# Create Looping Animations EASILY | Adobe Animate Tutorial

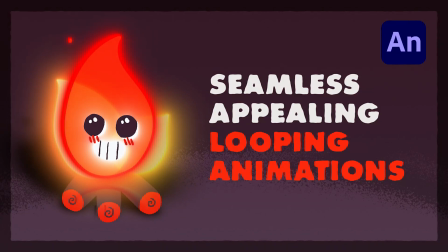(0:00)
Let's take a look at a simple offsetting technique to make your looping animations much more appealing.
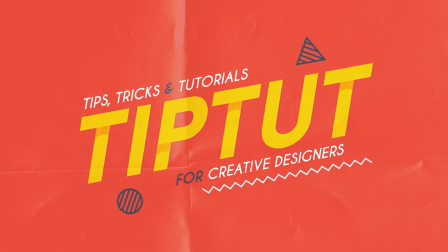(0:11)
TipTut. Hello everybody and welcome back to TipTut.
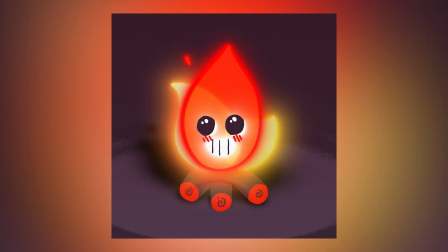(0:15)
Today we're taking a look at a very simple offset technique to make your short looping animations more appealing,
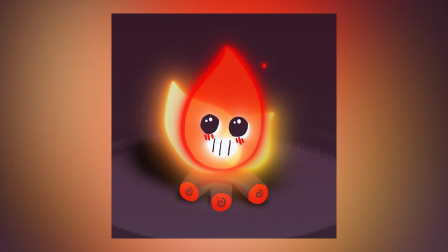(0:20)
basically hiding the point at which the animation actually loops.
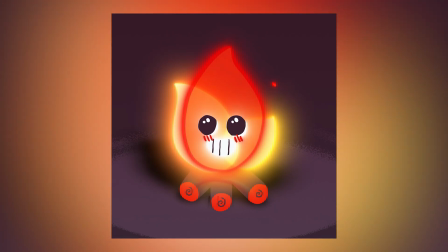(0:24)
You can download this file to follow along with the tutorial and see the completely finished product by going to TipTut.xyz and clicking on the resources button.
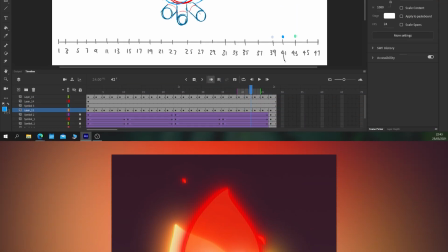(0:33)
You'll be able to download it from there. Let's get started. So let me take you briefly through what's happening in this file.
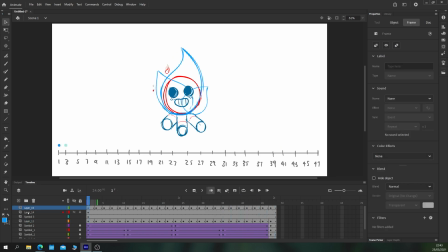(0:39)
We have a complete 2 second loop, as you can see via this timeline that I've drawn on the stage here. Every time the blue dot moves, it just represents 2 frames. And essentially what I've done is break the loops up into different amounts of frames.
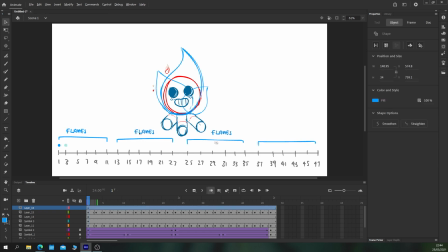(0:54)
For example, each of the flames loops every 11 frames, meaning we get 4 of the loops in the entire 2 seconds,
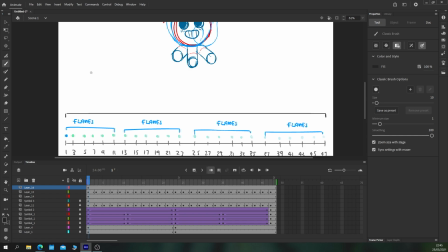(1:03)
whereas the face actually loops over the entire 2 seconds of the animation. So already we've got 2 separate amounts of loops within our overall loop. Now, if the flames themselves took 48 frames to loop, that would be fine.
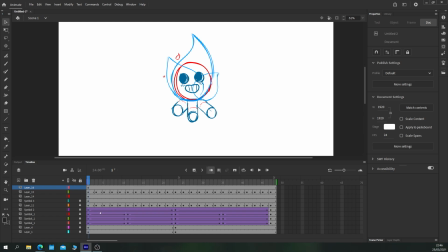(1:20)
But you'd clearly see the point where the flames do loop.
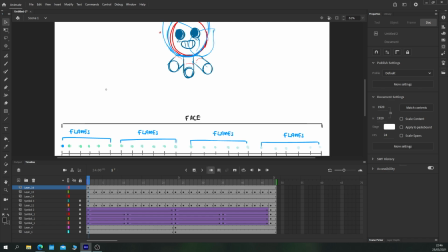(1:23)
So what we've also done is duplicate and offset those flames a little bit so that they are sort of flipped the other way. And then we've added a little bit of wiggle to them as well. And don't worry, we'll get through all of this in the next section of the tutorial.
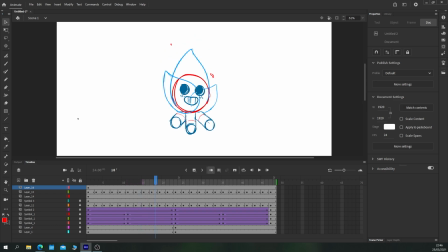(1:35)
I'm just giving you an overview at the moment. So we have flames that loop every 11 frames and a face that loops every 48 frames.
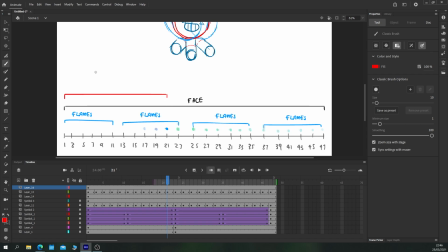(1:45)
There's some additional stuff going on, which is these additional little pieces of visual effects happening here.
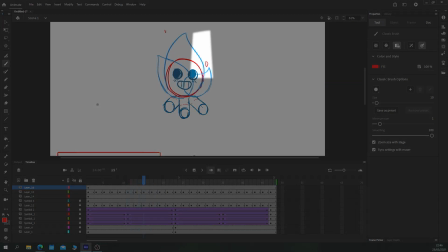(1:52)
All the little bits of flame just flicking and licking off of the main body.
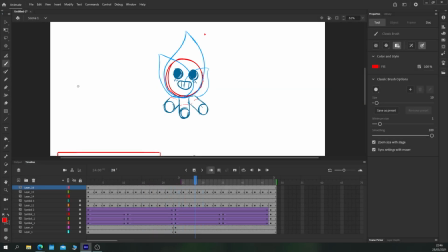(1:57)
These are very sporadic and actually loop over the first frame of the animation.
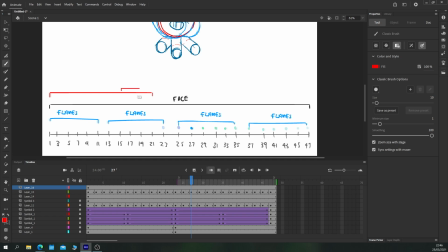(2:02)
For example, that first piece of flame effect there takes 21 frames to finish animating from birth to death.
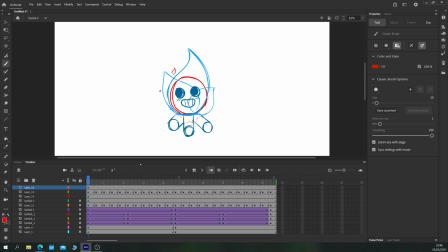(2:11)
The next takes place a little bit later and a little bit shorter, as you can see up on the top right there, we're measuring the flame section.
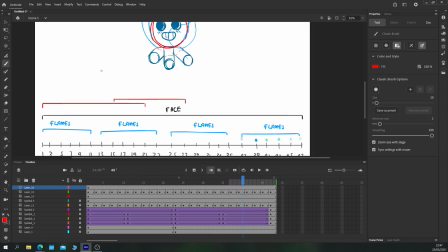(2:20)
The next little lick of flame starts slightly later on frame 29,
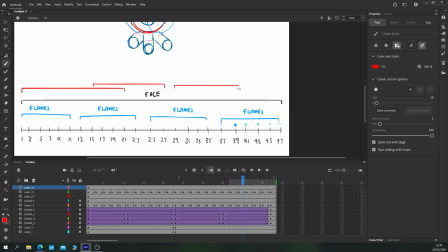(2:25)
and moves all the way through to frame 39.
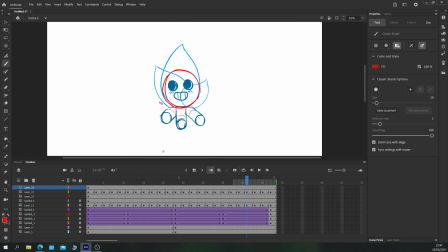(2:31)
The final piece of flame takes place on frame 41,
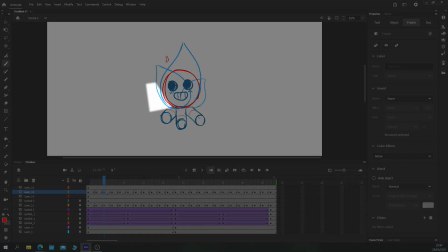(2:35)
but I went back and added the little effect of flame starting on the first few frames as well, frames
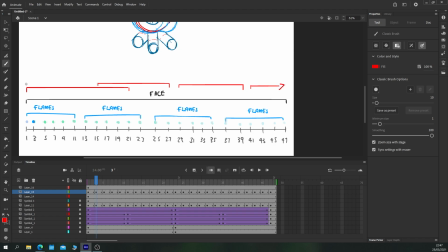(2:44)
1, 3, and 5. Oh no, sorry, just frames 1 and 3. So it starts on frame 41 and extends past that to frame 3, which helps stop that looping moment by blending the two start and end frames together.
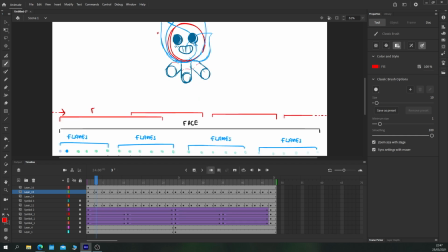(2:58)
So we'll just indicate that with a few dots there. So here we now have one set of loops on 11 frames, one set of loops on 48 frames, and another set of loops sporadically throughout the entire 48 frames.
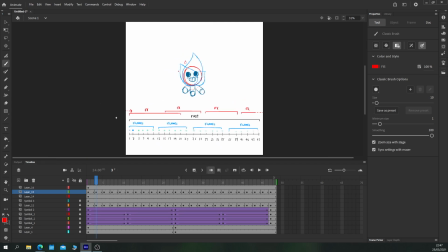(3:11)
The only other thing is the flicker of the shadow on the logs,
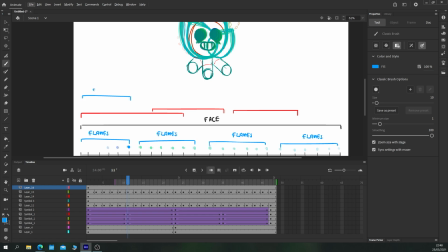(3:16)
and this I also set to be 11 frames in length, looping at the same time as the flames did. So this makes sense because obviously the flames' movements are dictating the shadow.
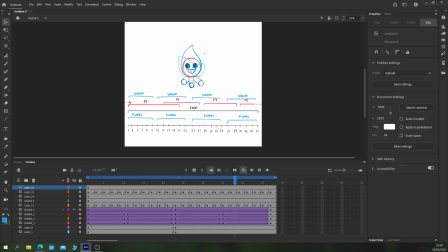(3:27)
So we've actually got 3 different lengths of loop within this 48 frame animation.
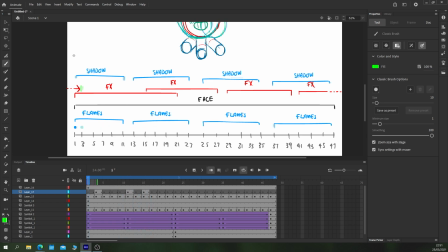(3:33)
Now, I'll just highlight where each of these start and stop with these big green dots here so that it's easy to see what's going on. What we'll take a look at in the next step is how I actually built these up and some little techniques to animate this, but you should be able to see that when you download the file anyway.
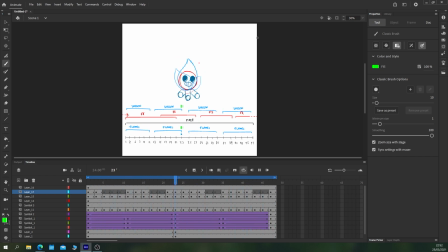(3:50)
So here's the finished animation and the green dots when each of the frames loops start and stop. As you can see, the little bit of sporadic nature makes it much more of an appealing loop.
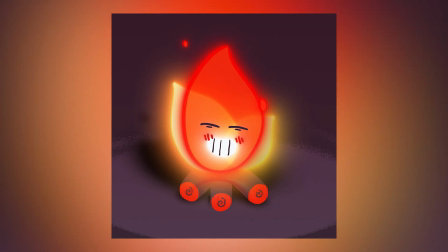(4:02)
So let's take a look at the finished product. And now let's learn how we actually made it. So we're just starting here with a single layer with our face and logs on because that's not going to be moving too much.
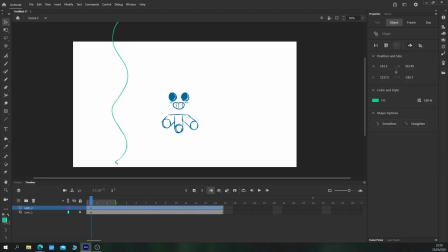(4:14)
And on the layer above, I'm just going to draw a big old sine wave. This is a technique that I learned from a Ben Marriott video and it's brilliant. So go and check him out. Just place this at the bottom of your logs so that the line that goes up represents the flame's path.
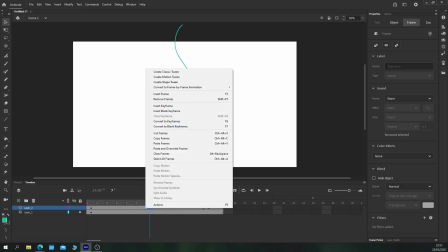(4:29)
Create a new keyframe a little bit later on, in this case, 1 second, and just move that sine wave up and then shape tween between the two. I then extended it so that it's a full second of animation and just converted it to keyframe every other frame.
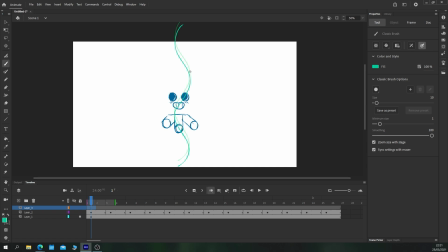(4:44)
Then on a new layer above, we needed a sort of circle for the base of our flame. So we'll just draw that in to act as basically a guide so that our flame doesn't lose mass, essentially. So we'll just give him a little body. which we just pop over his face like so.
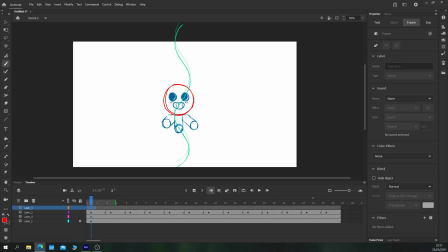(5:01)
Once you've got that body on its own layer, you can start animating the flame on the layer above. So just give yourself a new brush color. I think I went for a blue here. And follow the shape of the body and choose a height for your flame and align that height to the tip of the sine wave,
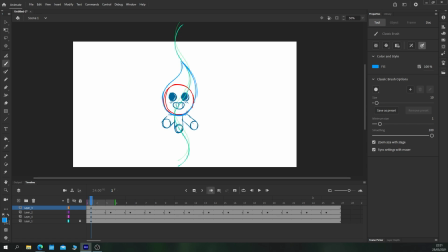(5:20)
following the shape of the sine wave's curve with the other side of the flame. Once you've done that, you just need to copy that to the last frame in your animation. This gives us our perfect loop because our first frame and our last frame are exactly the same.
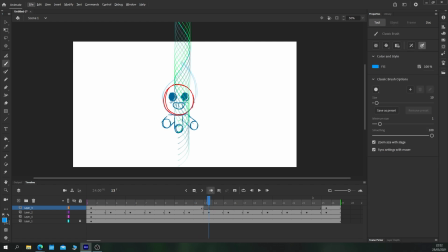(5:35)
Now you can go into the middle of your animation. So in this case, it would be frame 13. Let's just trim down our onion skin here so it's less distracting. And you want to draw the direct opposite. And again, you're just following the shape of the sine wave as it moves upwards, the curve now on the opposite side of the flame.
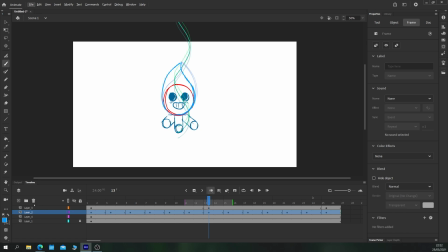(5:52)
So now we have our starting position, our exact middle of our animation, and the exact end of our animation. So we can delete the sine wave. You could go through and just keep drawing according to the sine wave, but I found myself doing that and it became too rigid.
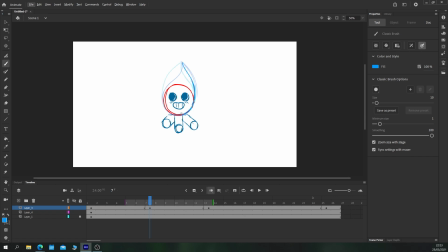(6:08)
So I made mine a bit more fluid by deleting the sine wave and just using a normal onion skin. Going exactly between each keyframe now, so on frame 7 here, for example, I just did some frame by frame animation, really simple stuff.
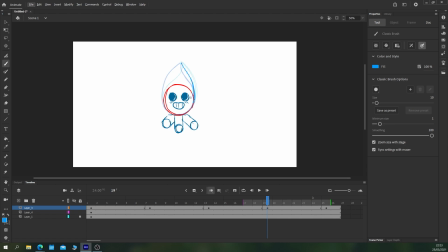(6:21)
We just draw in between the two keyframes on our onion skin to create that kind of perfect in between. Doesn't have to be too spot on because obviously this is like a living liquid flame. And then each time I'd finished one, I just went to the next keyframes,
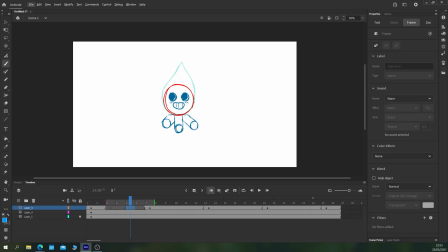(6:40)
created empty keyframes in between them, and then did the same thing. Here where there were two keyframes between each previous keyframe, I just lent more towards either the previous or the next, depending on where it was. So frame 5 here was obviously closer to the shape of frame 7, and frame 3 was obviously closer to the shape of frame 1.
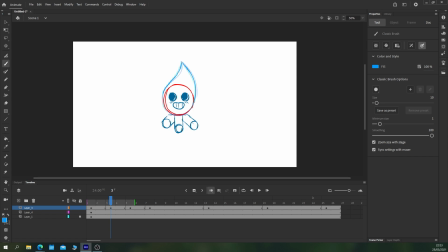(7:00)
And then you just go through and do that for the rest of the flame's movements. So let's just whip through that quite quickly then. The next step after this is to add a little bit of variation to your animation. So what I actually did was turn this animation into a symbol. That allowed me to add extra rotation without affecting the frame by frame.
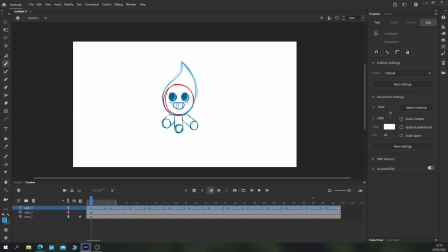(7:18)
So simply, I just selected the entire layer once I was happy with the animation, right-click the layers panel and choose Convert Layers to Symbol.
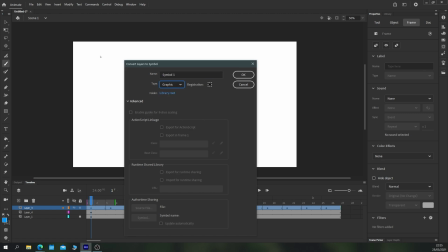(7:26)
This takes all of the frames that you've made, pops them inside a symbol, which we make sure is a graphic, of course, and is a new feature to 2021, which is fantastic.
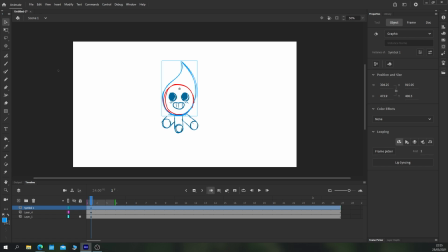(7:36)
So then it was just a case of copying and pasting a couple of the same flames and moving their anchor points down. Just rotated them, scaled them down a bit, and eventually flipped them horizontally so that the flame faces the other way.
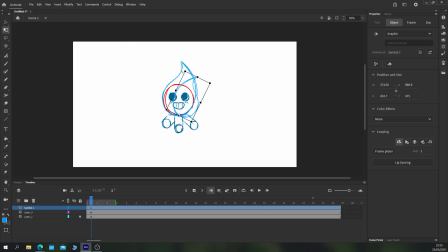(7:51)
This way, we've done one piece of animation for three separate flames. Now, this is going to look fairly similar because it's animating at the same rate and starting on the same frame. So what we do once we have created all three of our necessary copies is we can just offset the
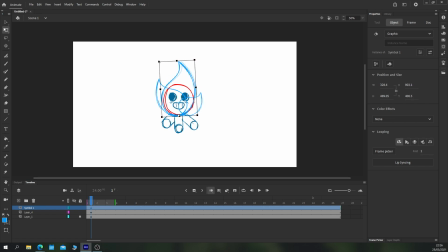(8:11)
starting point of the flame's animation and use that to simulate the effect that they're different flames.